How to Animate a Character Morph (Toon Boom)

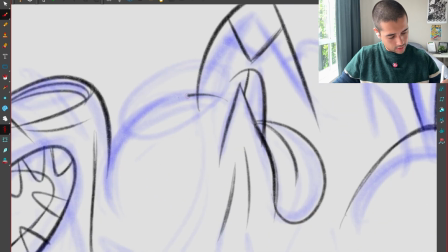5263s
And this will come like this.
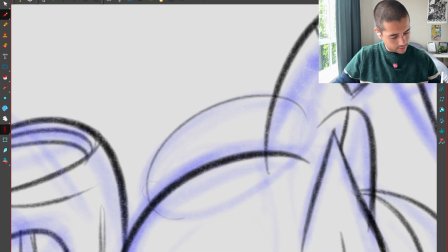5269s
And the eye that goes around behind, I can go something like this.
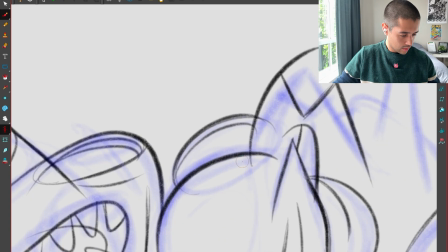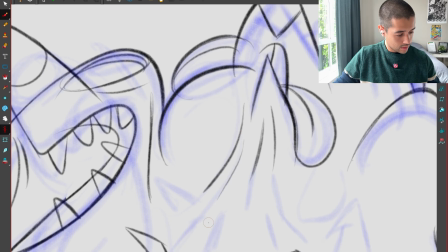5281s
Stretch these lines like this. Boom.
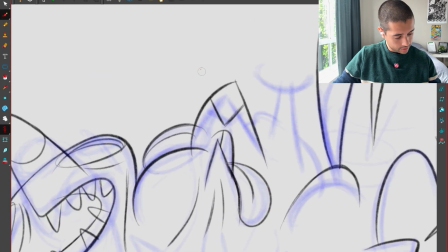5286s
So everything, all the forces, all the lines are telling me this dude is going up.
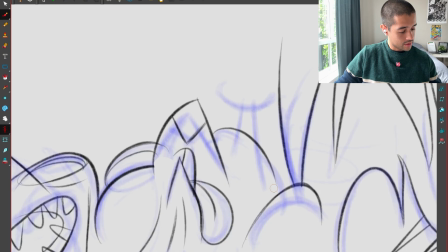5294s
Even this blob here starts also moving that way. Boom.
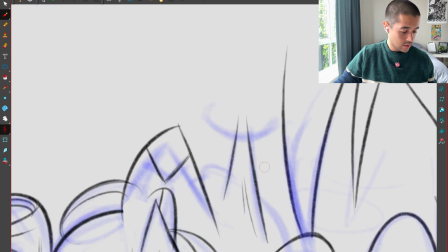5301s
Stretch. Stretch. Maybe just one line there.
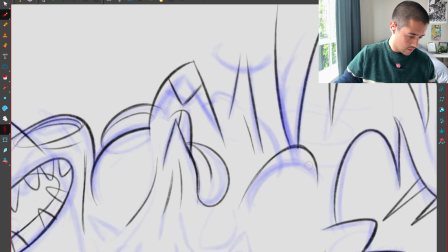5309s
Boom, boom, stretch. Now, you know what?
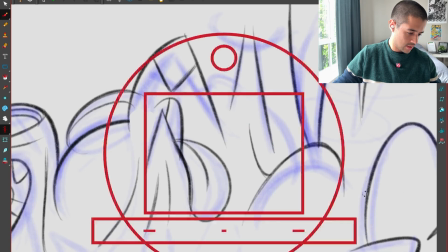5313s
Maybe the same line that goes around is the one that is helping this sell the feeling of that is a stretch.
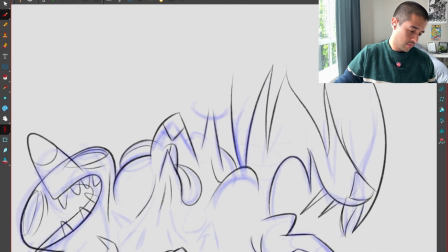5321s
Boom. Boom, boom. See, I'm using the same lines.
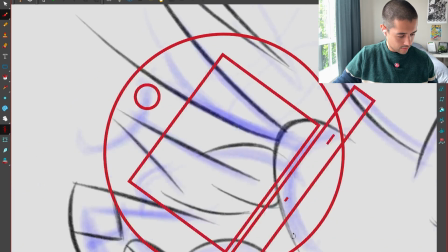5331s
Boom.
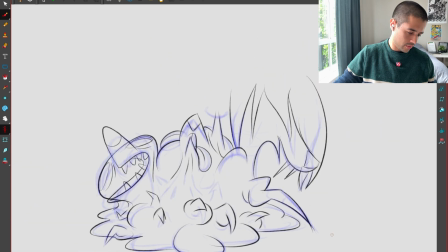5336s
Beautiful. Super gross.
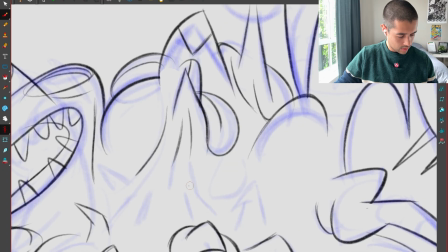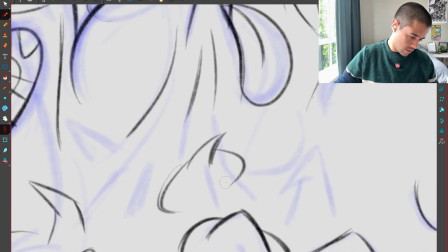5347s
And I'm starting to squash these parts here and merge these like this.
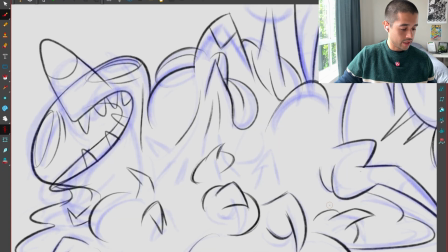5352s
Hence it starts getting inside of the body, absorbing inside of the body.
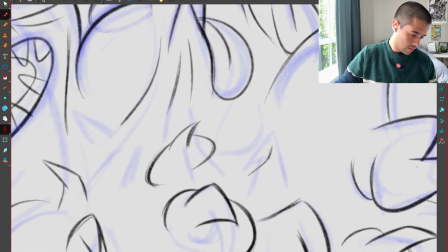Boom.
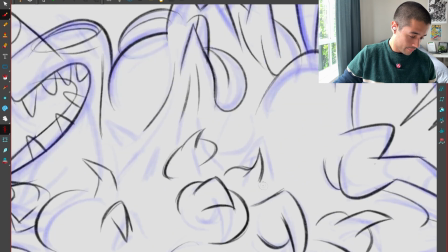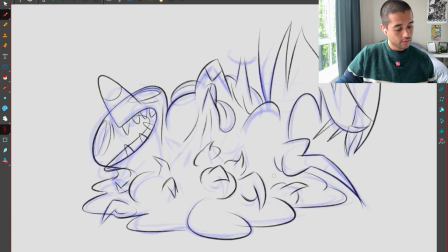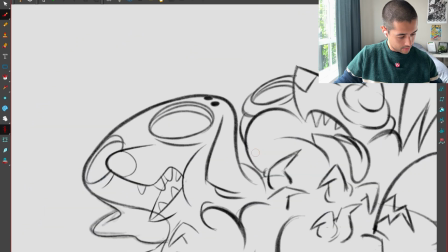5379s
And then these lines, what am I going to do with these lines here?
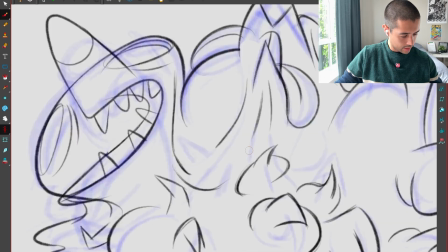5386s
Maybe something like this.